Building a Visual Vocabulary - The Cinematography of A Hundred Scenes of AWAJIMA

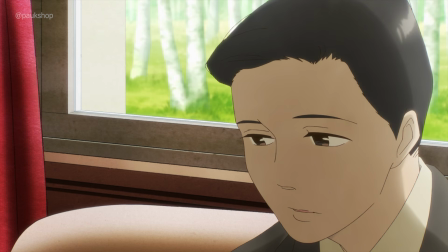But only Kanichi Yamaji is able to relate to her more introverted tendencies.
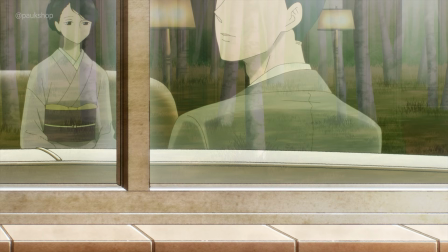So now, when we cut to the camera filming from outside the room through the window, Kanichi is placed on the same side as Natsuko.
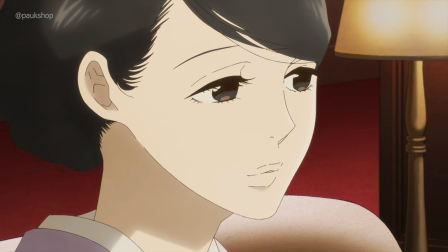Instead of emphasizing solitude, the shot suggests their compatibility. Rather than following the herd, this third scene bucks the trend.
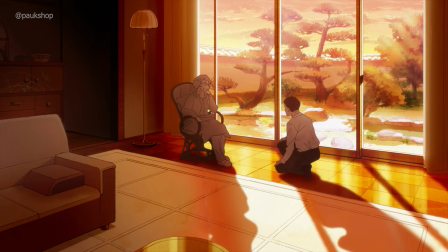And rather than showing Natsuko as the antagonist, as she has been for most of the episode,
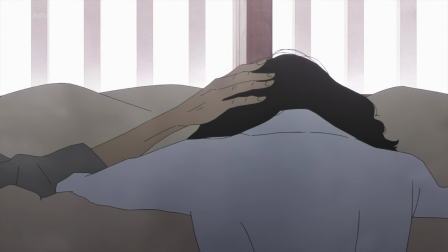this window creates a moment of companionship that goes a long way in humanizing her.
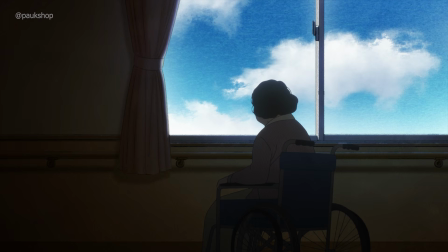The windows across all three character POVs manage to both connect the leads and highlight their independent struggles to great success.
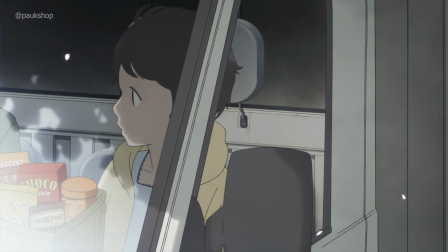Symbolism is fantastic, but visual vocabulary isn't limited to diegetic objects.
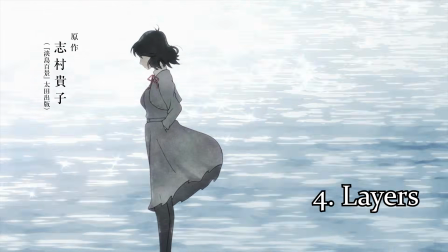The arrangement of these objects and characters, specifically the show's usage of layering, can also visualize the rifts between the cast.
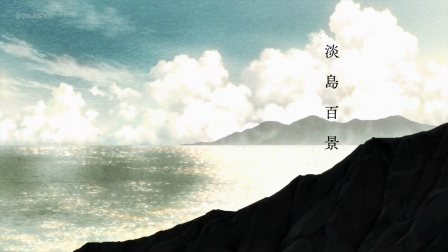The first thing you see in the episode is this landscape with the dark mountain in the foreground.
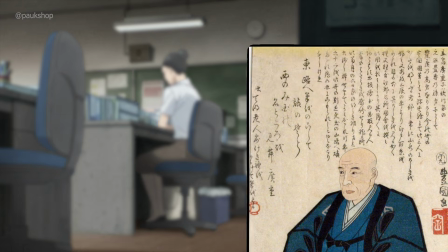After doing some digging, I believe this is actually a reference to Japanese artist Hiroshige.
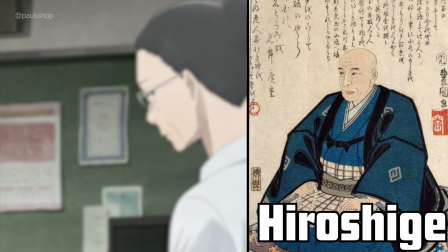In fact, his collection of landscape prints is known as 100 Famous Views of Edo.
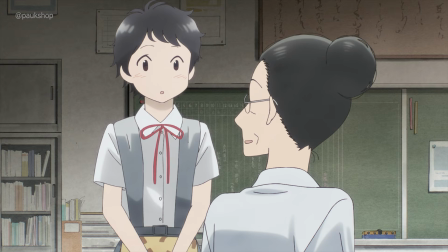Sound familiar?
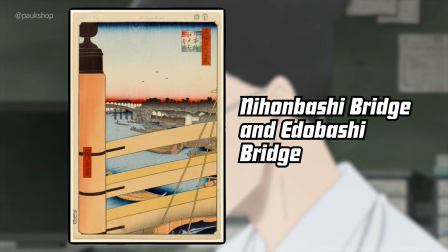In these paintings, Hiroshige often adds foreground elements that cover some amount of the midground and extend beyond the frame of the painting.
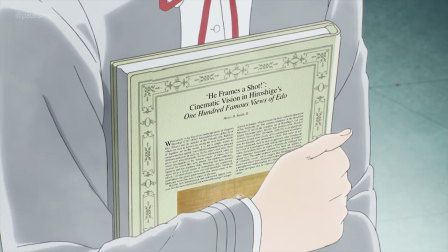Columbia University professor of Japanese art, Henry Smith, talks about the effect Hiroshige's compositions have on the viewer's experience.
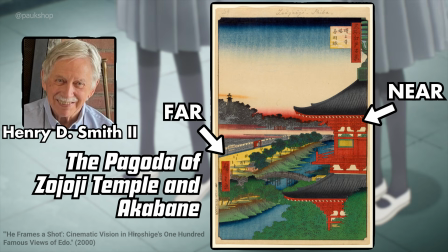One of the most pivotal is how this near-far composition creates a huge sense of contrast.
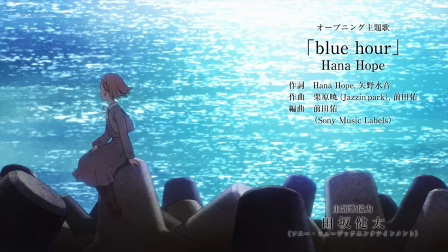AWAJIMA's layering is not meant to create a seamless composition, but a disjointed one.
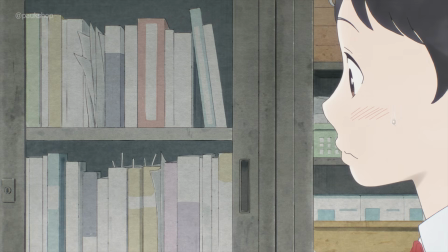During conversations between characters, AWAJIMA will often place a character almost too close to the screen.
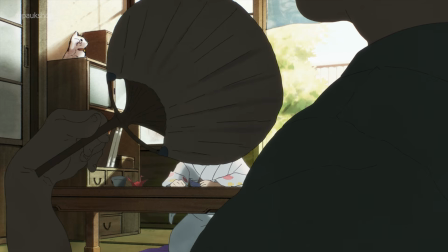So much so that sometimes the tops of heads are cut off and faces extend outside the frame.
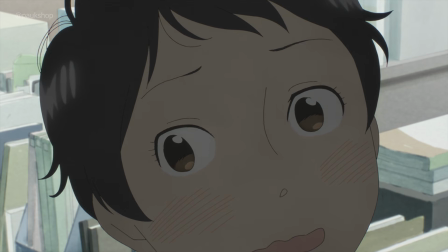The colors are also dramatically different, with the close-up character being significantly darker.
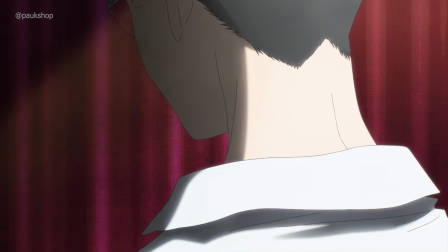If the lighting and sizing don't look comparable, how can the audience trust that they are in the same place?
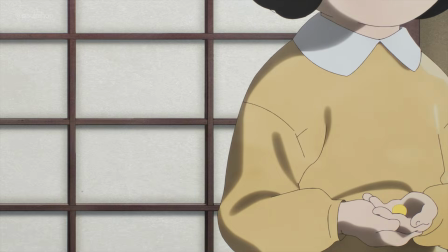Well, that's the point. This motif visualizes the emotional distance between characters.
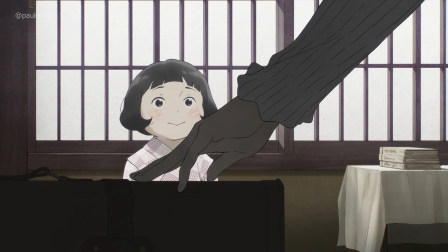They're so disconnected from one another that it's like they exist in two distinct planes.
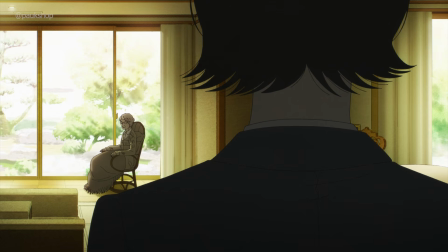Whether it's Natsuko berating Katsurako about her attitude, or Ruriko's grandmother criticizing Natsuko's parenting,
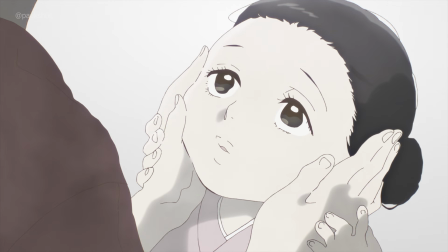there's an interplanar gap between characters so large that no middle ground can be established.
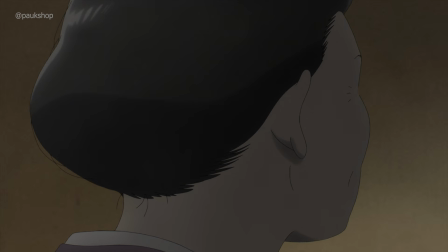There's a conversation between Natsuko and her mother that is laid out in this manner, and, mid-admonishment, Natsuko begins immediately discussing her lack of love for her daughter.
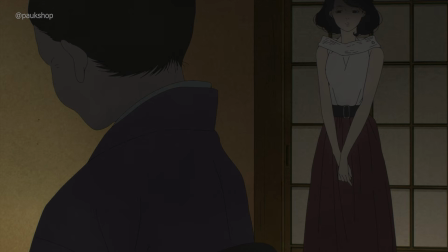That sense of uninterest and lack of respect is emphatically made clear in the blocking.
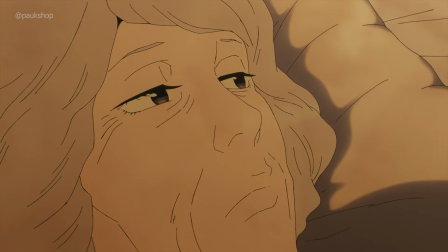The difference in brightness can be expanded to color as well. There are two conversations with Natsuko as she lays in her bed with Ruriko and Ruriko's husband, Yoshihiko.
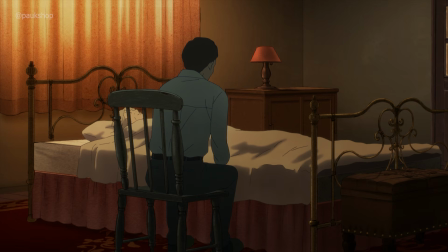Those conversations establish Natsuko and her conversation partner as strangers, again emphasizing the lack of agreement and familiarity.
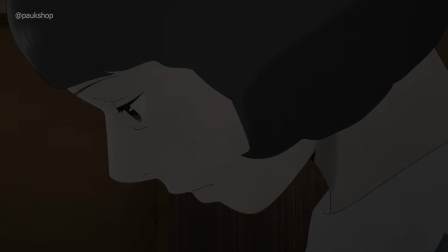To let the viewers observe this estrangement, complementary colors are used.
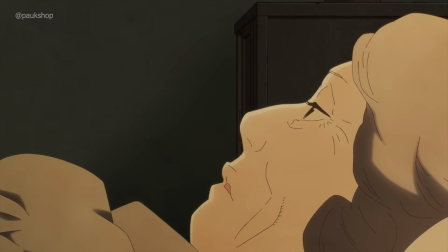The lighting through the window curtains basks Natsuko in a warm orange glow, while the person she talks to is colored a dark blue in the shadows.
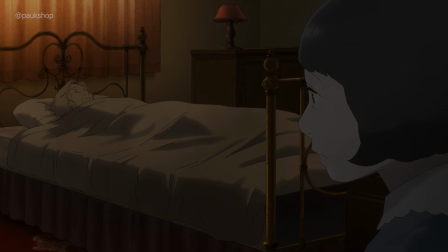Ruriko in her scene is even wearing a bluish top to further distinguish her visually from the rest of the room.
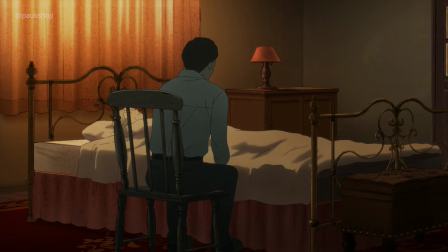That huge contrast in colors creates disharmony in the composition and thus reveals conflict between the characters.
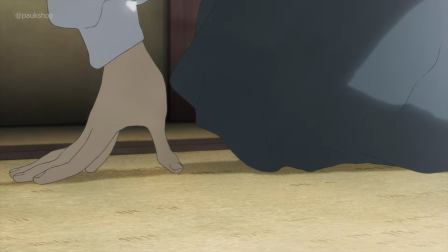Separating characters into discrete layers really plays into the episode's theme of exploring this family's conflicts.
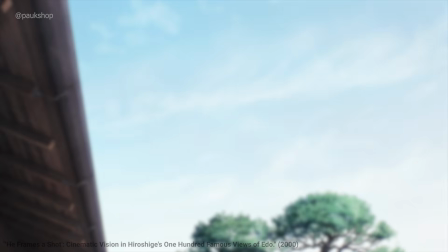The other effect of Hiroshike's compositions is that by implying the existence of an object outside the captured frame,
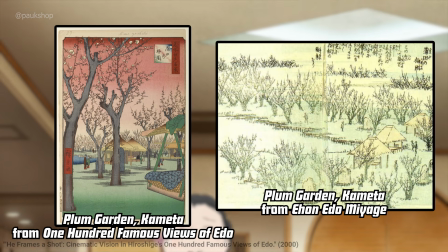Hiroshige makes clear that this painting is simply a slice of life in Edo. Just as Hiroshike's painting suggests a world continuing beyond the frame,
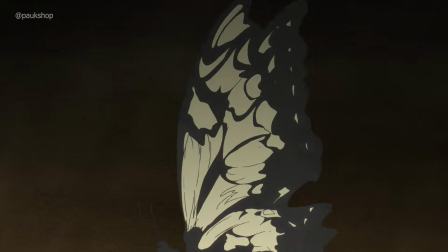Awajima utilizes these layouts to emphasize that we are merely glimpsing passing moments in its large cast's lives.
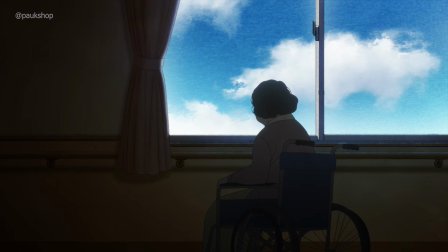The episode ends with the return to that exact same starting frame,
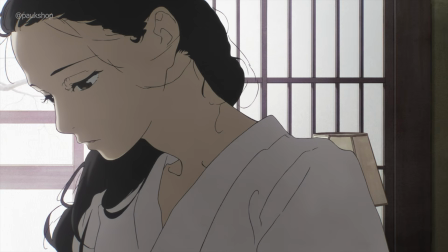as if to tell the viewers that this quick look into the lives of Natsuko, Ruriko, and Katsurako has ended.
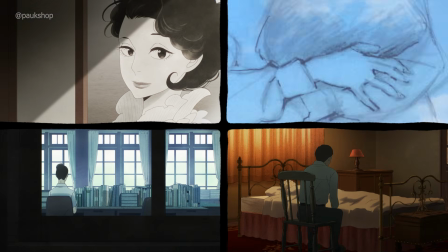The world of Awajima goes on. Each of these things are individually great examples of mindful cinematography.
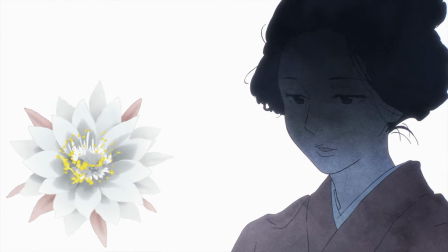Because the episode abandons time as a framing action and incorporates numerous characters,
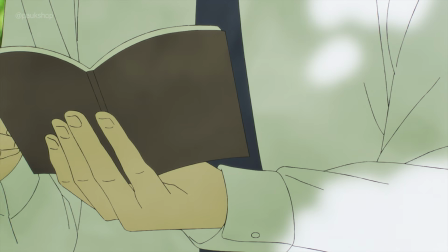these familiar visuals reward the audience for engaging with the episode despite the fractured timeline.